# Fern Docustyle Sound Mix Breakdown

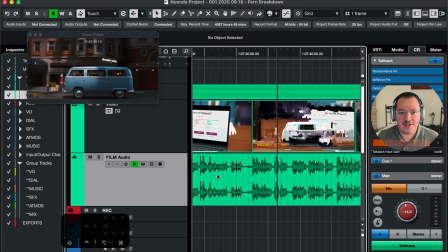(12:01)
What should I type in there for the video that I'm working on? And in this case, it's pretty straightforward that maybe you would add a whoosh here for the camera panning outwards.
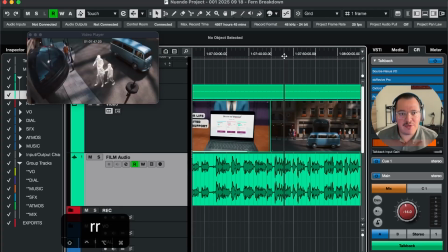(12:20)
You could also have a crowd of people, because you've got people in the background
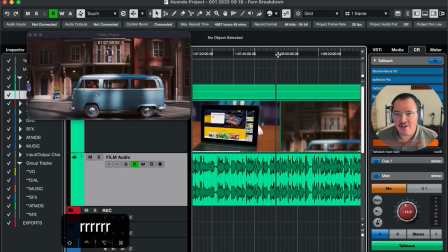(12:27)
that are murmuring or chatting, and obviously you will have the sound of the bus here.
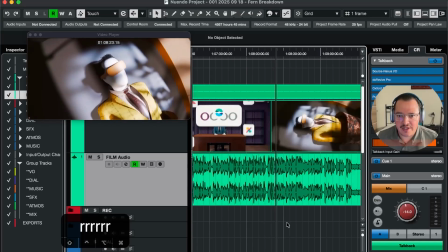(12:33)
So let's fast forward a little bit and see what type of decisions have been made, because at the end of the day, everything you hear,
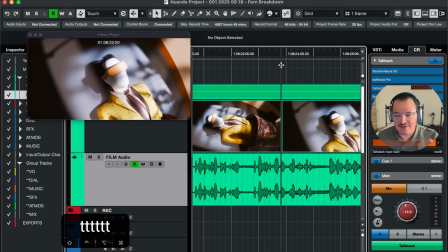(12:42)
everything in terms of music, voice, and sound effects, and also of course visuals, it's a decision that someone made artistically in order to create what you're seeing and hearing.
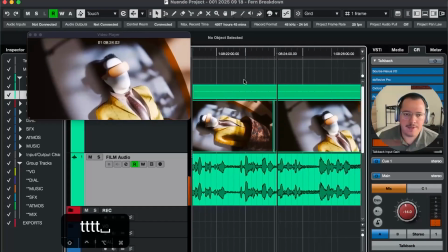(12:55) He promises to cooperate and not cause trouble. Olenberg and Kron agree.
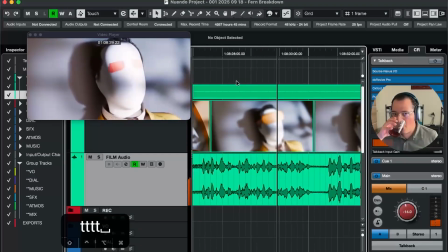(13:00) They take off the blindfold, tape his eyes with skin patches, and give him a pair of shades. Then they walk him across the sidewalk to the building.
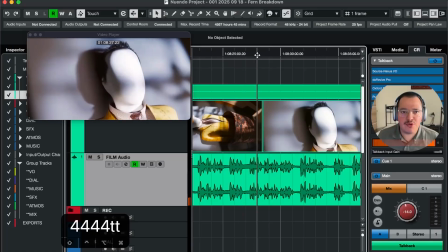(13:07) But there's another.
So here is just a more suspenseful tone, and keep in mind,
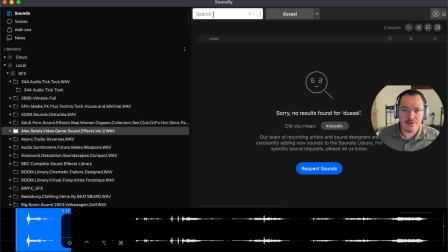(13:16)
in libraries you can also just look for the word tone,
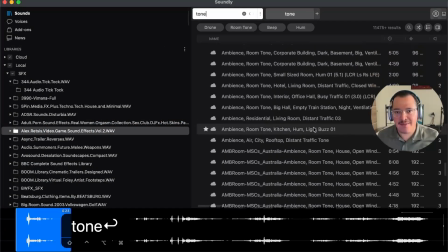(13:21)
and you've got lots of different ambience tones. Now, also in terms of drones,
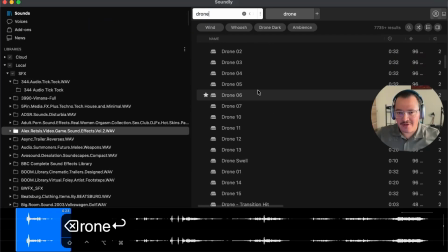(13:31)
you have flying drones, the flying bzz things, but there's also an audible drone.
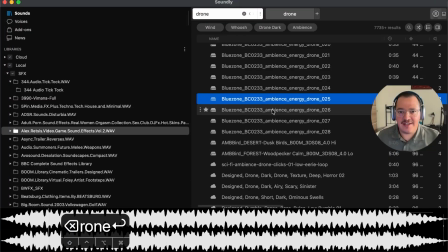(13:41)
So these are very long ambiences that can be added for a layer of suspense, or for another type of layer underneath your videos.
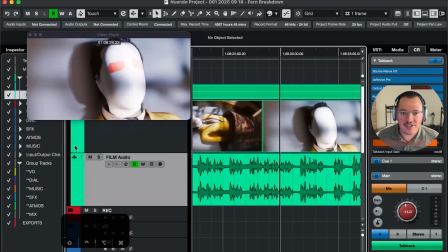(13:54)
So drone is a good keyword to keep in the back of your mind, because that's probably also how the decision of this background music was added.
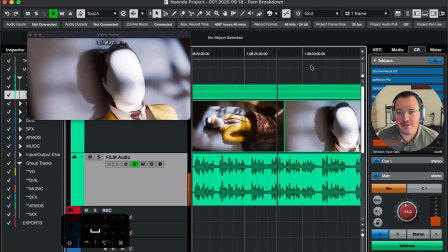(14:04) They take off the blindfold, tape his eyes with skin patches.
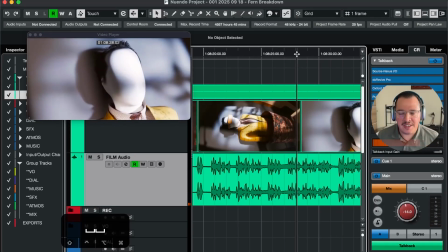(14:07)
This deep, low, bassy bomb, very useful in these types of scenes.
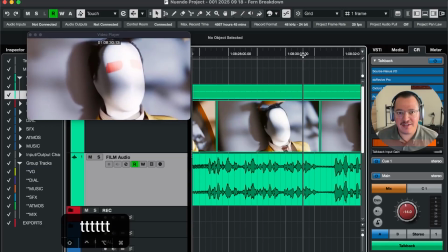(14:15)
And again, for the sunglasses going on the face, also whoosh.
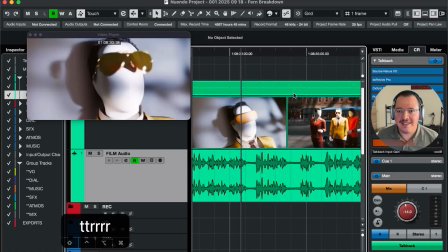(14:21)
A whoosh is a very, very flexible and versatile sound effect that you could add for transitional moments.
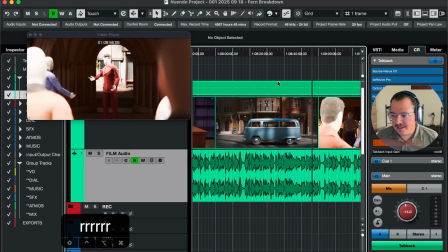(14:29)
Now let's move ahead and see what else we have here.
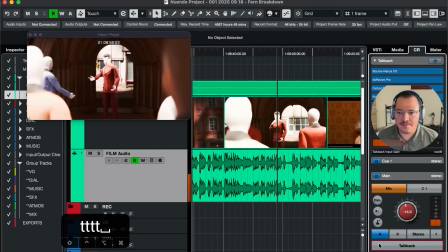(14:35) Office, rushing through client meetings and sending his staff home early. They don't mind.
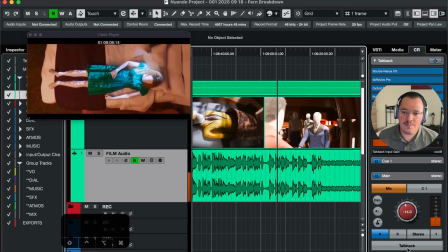(14:42) Hannah is worried, as usual, not because she thinks her boyfriend is a kidnapper, but because she knows he's a womanizer, constantly chasing younger women.
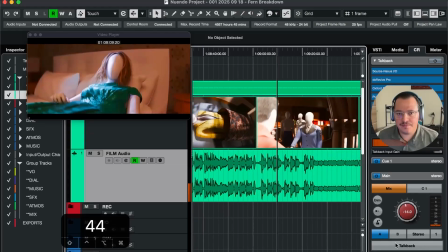(14:51) But tonight he comes home from work on time.
So here is also an interesting one.
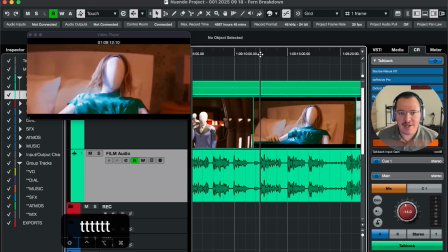(14:58)
You see the 3D doll here, and you hear a door opening.
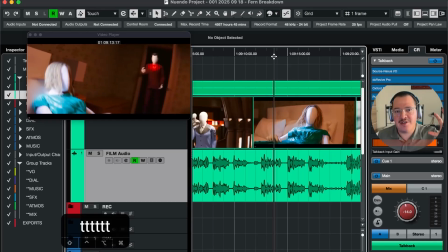(15:05)
So when you pan to the door is already opened.
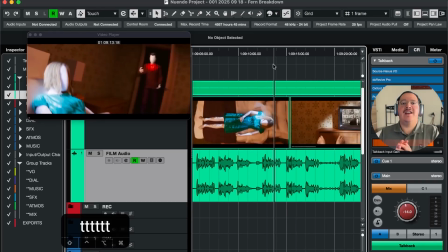(15:09)
So that is a way how sound effects can introduce something in a scene that you haven't seen before. This happens a lot with sound design and sound effects,
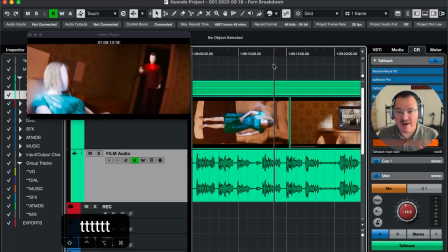(15:23)
that you can use sound to accentuate what's going to happen into a scene.
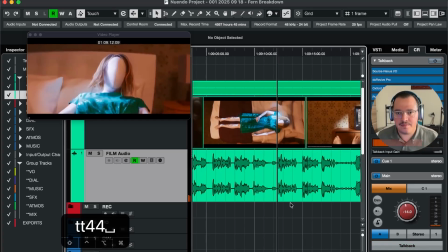(15:30)
This is a very good example of that.
But tonight he comes home from work on time.
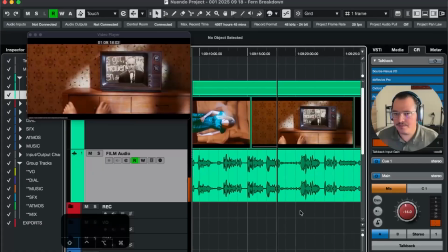(15:38) There's nothing special on the evening news. No mentions of a missing tycoon. Das ist Rentner Hugo Bansimmer.
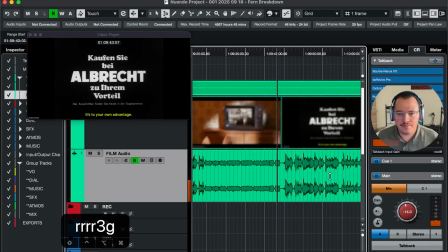(15:46) Wir fragten ihn in seiner Wohnung, warum kauft er im Vorteil? Carl Albrecht steps onto a small stage.
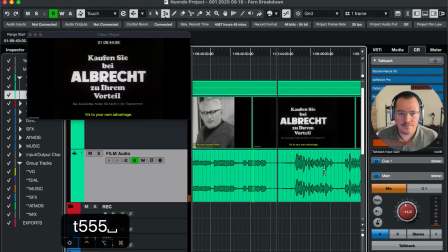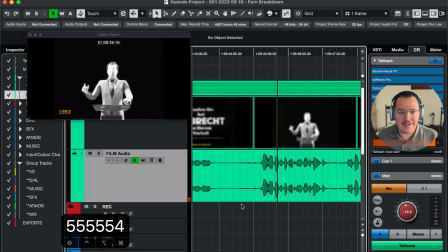(15:59)
Now, one thing that is a very subtle effect that you will come across as well are effects for titles.
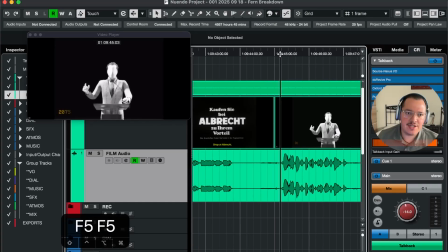(16:10)
So as you can see, there's the 1953 title in the video popping up, and it has this little tick tick tick tick sound effect attached to it. These are also ways that you can accentuate the video content,
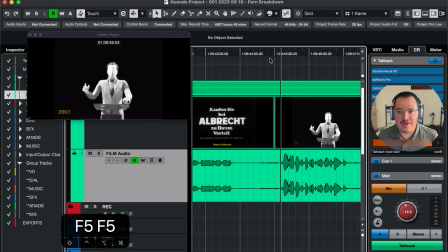(16:29)
and you can literally type tick
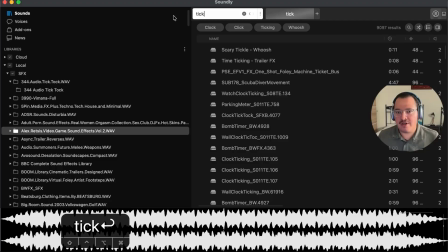(16:33)
in a library and it will give you all types of clock tickings, but also just user interface ticks
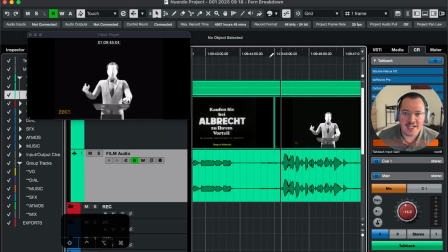(16:42)
that you can just try out and build a ticking sound for your text. So we can actually hear that it is all audible in this mix.
Carl Albrecht steps onto a small stage.
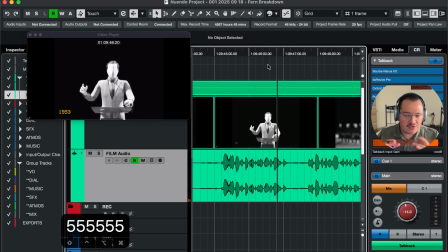(16:58)
And it doesn't disturb the orchestral type of flute suspense music that you have in the background there. So it's actually a very useful way to
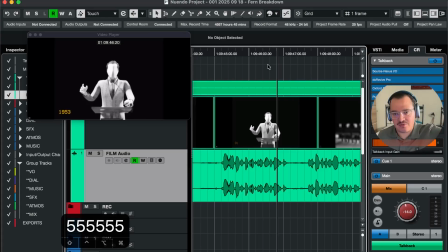(17:11)
put some attention on the fact, hey, we're moving from 2025, we're moving all the way down to 1953.
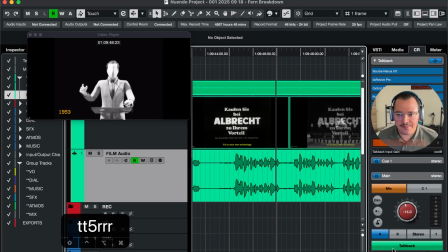(17:19)
So let's continue listening to the video.
He's about to give a rare public speech.
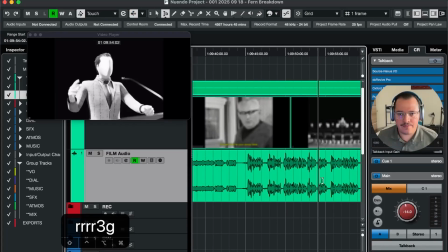(17:25) He taught in just a few years.
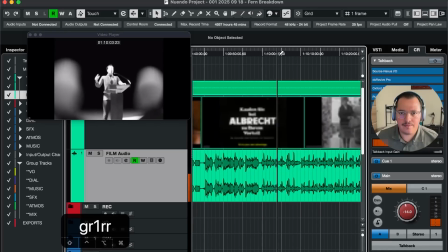(17:27) Our operations, I see that in the early days, we were forced to keep a small, only fast-moving consuming consultation or not buy.
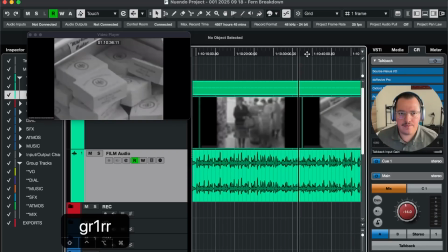(17:35) We slow down sales because of turnover type each, so only Blendox and only Sigella for.
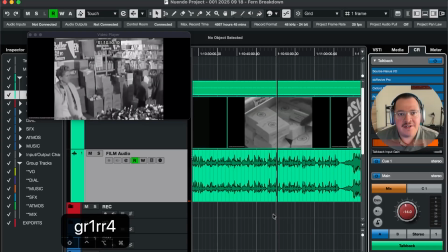(17:42)
Now, keep in mind that a lot of the content that we're seeing now in the video is black and white. So this actually means that these shots are very well.
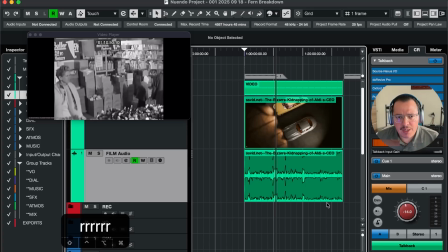(17:56)
We can say that they're old, but sound-wise, they don't have any. They don't have any. I can't say much to add sound-wise because they're old footage, and you
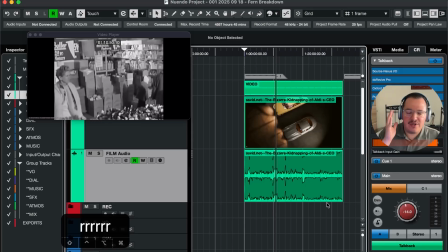(18:14)
already have a voiceover on top of it that is just trying to move along. And if you're really a fanatic in sound, you can go every shot for shot. You can go and add sounds to this, which actually that is something that I wouldn't do.
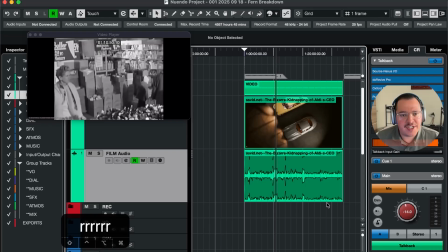(18:34)
I have done it before. On bigger projects that gave me the time to add detailed sound effects, and then you would also add a taped hiss sound effect, which actually
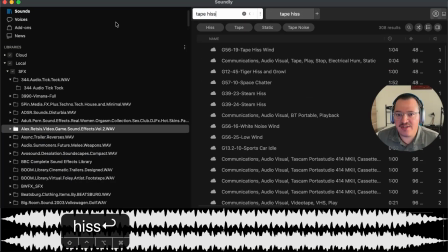(18:49)
is the best tip that I can give, is just using some tape hiss to underneath
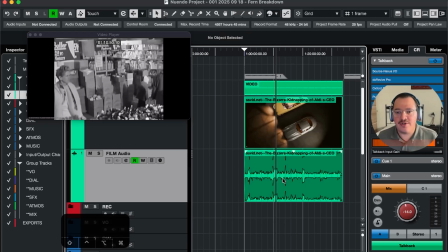(18:57)
the black and white footage in order to give that a layer of
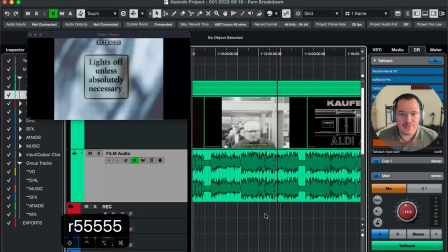(19:03)
sound that you can use. Now, if we forward more, we've got the story that's being told,
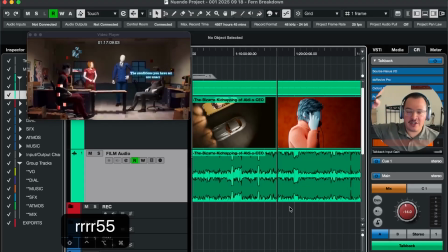(19:11)
and of course there's going to be a story arc of the whole video, and phone calls,
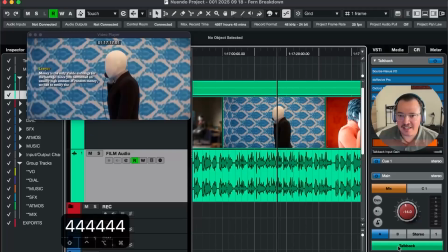(19:20)
they will probably be layered. Let's have a listen.
Money is the only viable exchange for the hostage.
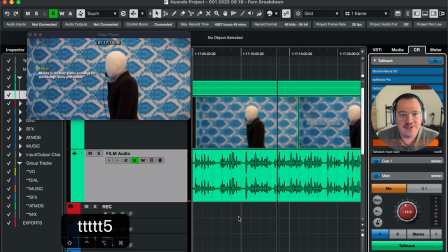(19:29)
So it's also a duty of the sound designer to make the voice sound as if it comes from the phone. You can do that by using plugins. So these are tiny softwares inside the software.
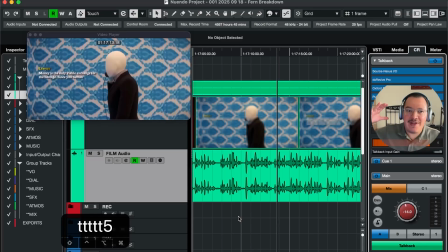(19:47)
So Nuendo has plugins. So this is a software within software which can emulate phone recording sounds.
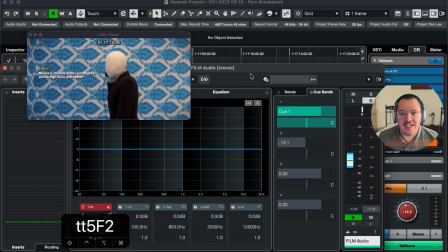(19:55)
But what you can also do is take an equalizer and you can equalize
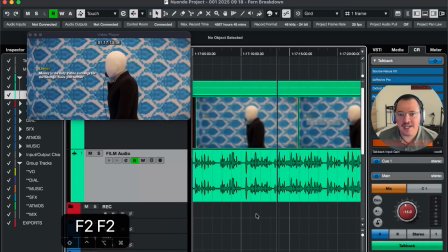(20:00)
the highs and the lows out of a voice in order to give it more of a phone sound.